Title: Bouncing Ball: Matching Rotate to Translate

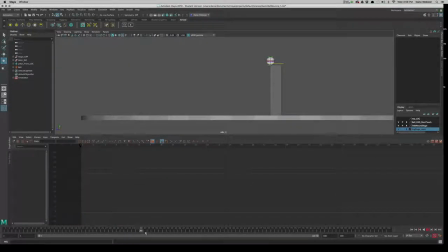[0:00]
Okay, so in the previous video, just kind of working with the basic timing without doing any of the rolling.
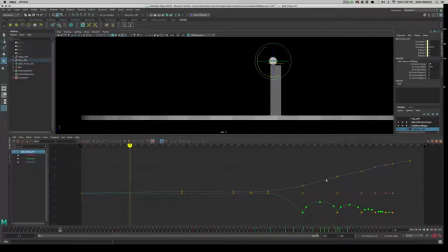[0:11]
I'm back and tweaked a little bit of that. Let's select our little translate thing. Controller, right.
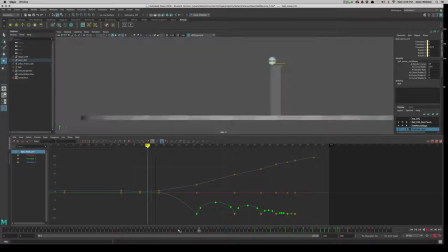[0:19]
So I've done just a little thing. So, you know, I'm using linear keys and that's working pretty well as far as the forward motion. is it has a basic speed forward between each
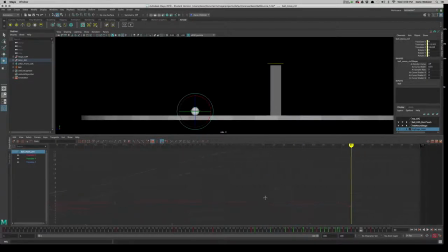[0:30]
bounce right but the last part here is going to be a roll
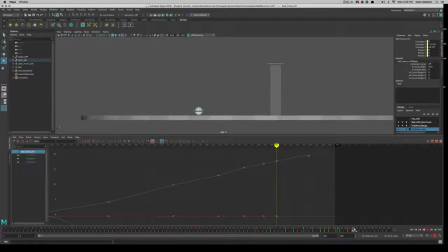[0:35]
right so this key here is going to be linear but this one I've made flat because it's going to roll kind of to that end and I shortened the distance a little bit based on
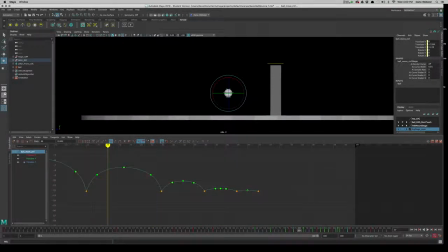[0:46]
that I also went and added just a little bounce I had
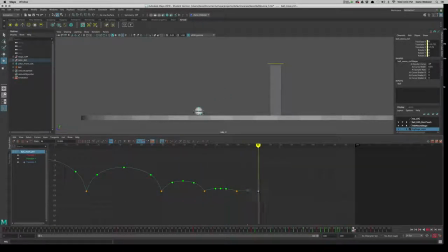[0:53]
four bounces before I did just a little hop right there right of course it looks weird because it's not rolling right so let's talk about some strategies how to approach that
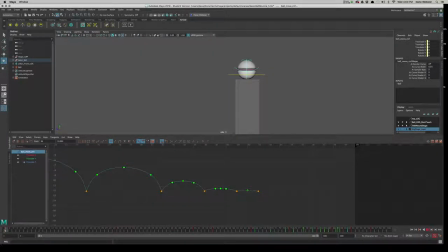[1:06]
so i think this time is going to be too quick on this my idea is that it would come up and wait for a second and then maybe roll back real quickly and then launch itself forward we'll see i might want to add a few more frames there
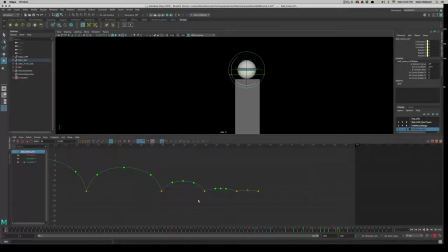[1:21]
right so i've keyframed all that motion I've also started to the trick here let's do so as the animation rolls back actually I went through and tried to smooth these curves out a little bit
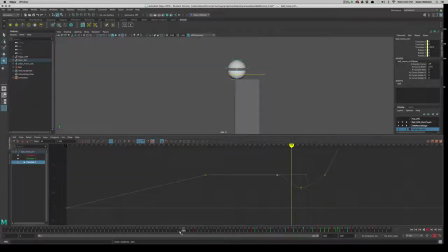[1:42]
the trick is where does it need to be smooth and where does it need to move at a constant rate so So here, you know, it stays in the Z and it starts to roll back, but it's not a bounce, right? So it should ease out of that position and then it slows
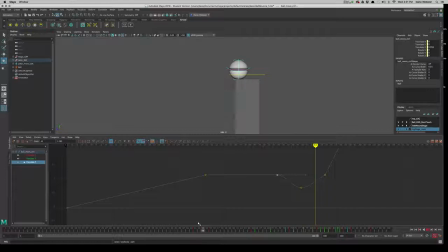[2:00]
back to moving forward. And this is where I think probably needs to be a little bit longer, but I'll go with it. But then the speed that it comes off here should be a little more smooth, right?
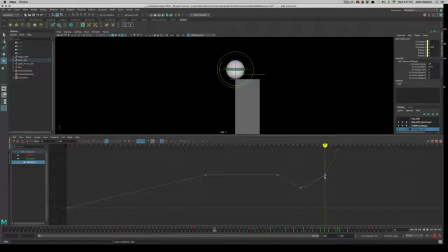[2:16]
That transition and how it rolls off. right now it starts to slow down and then speeds up again it's a little tiny thing but that's just not the way it should be right so um i'm just gonna go ahead and um actually so those are uh just gonna make that a smooth key
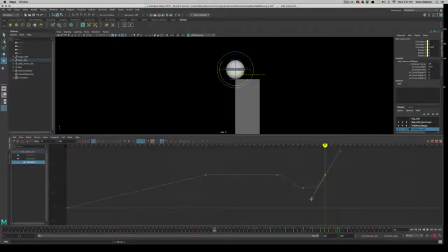[2:33]
right so this is the first one i've used that's not a linear key right i'm just gonna kind of point that in that direction so let's see what happens right so it kind of pauses out here in fact it just made it maybe just a little too steep there we go right and
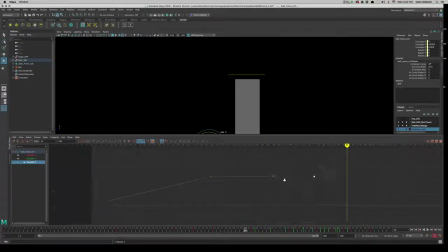[2:50]
then it starts moving forward a basic uh pretty close to a constant speed right that's a pretty straight line until it hits the
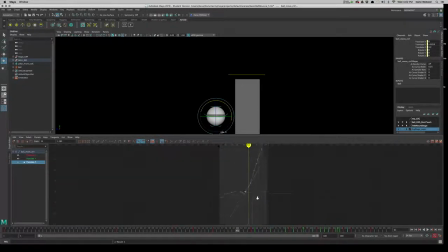[2:57]
bounce and then it's going to move forward you know i just want to have some variation of where that speed is happening in the bounces right You know, and the nice thing here is because I didn't put a keyframe in the Y direction,
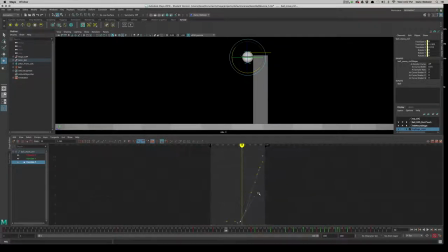[3:15]
it's just, you know, if I want to make this bounce more or less based on that spacing,
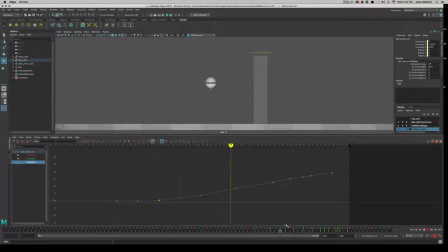[3:22]
it's always going to be correct. because I have this distance from here to here.
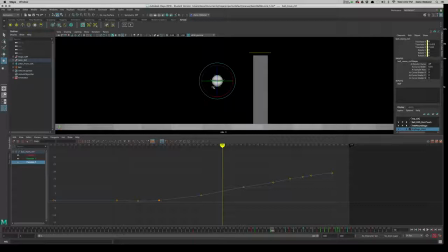[3:27]
There's no keyframe in the middle for the Z because I know that the motion should peak right here at the top, right? So you don't necessarily need a keyframe sometimes to get, we're going to use the graph editor to help us, right? So let's say we wanted this to move forward, right?
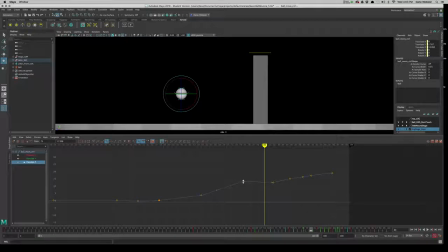[3:49]
Right, so it makes this big leap here. It doesn't necessarily look wrong, right?
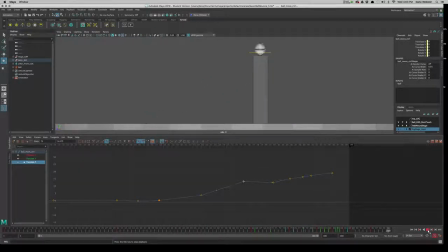[3:56]
Let's see what happens. Maybe it does look wrong. So it has a little bit of a crazy bounce to it, right?
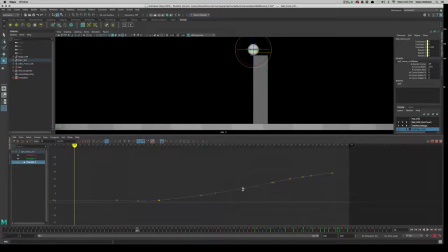[4:03]
That's certainly something that's going on. Let's just go back to where it was a second ago.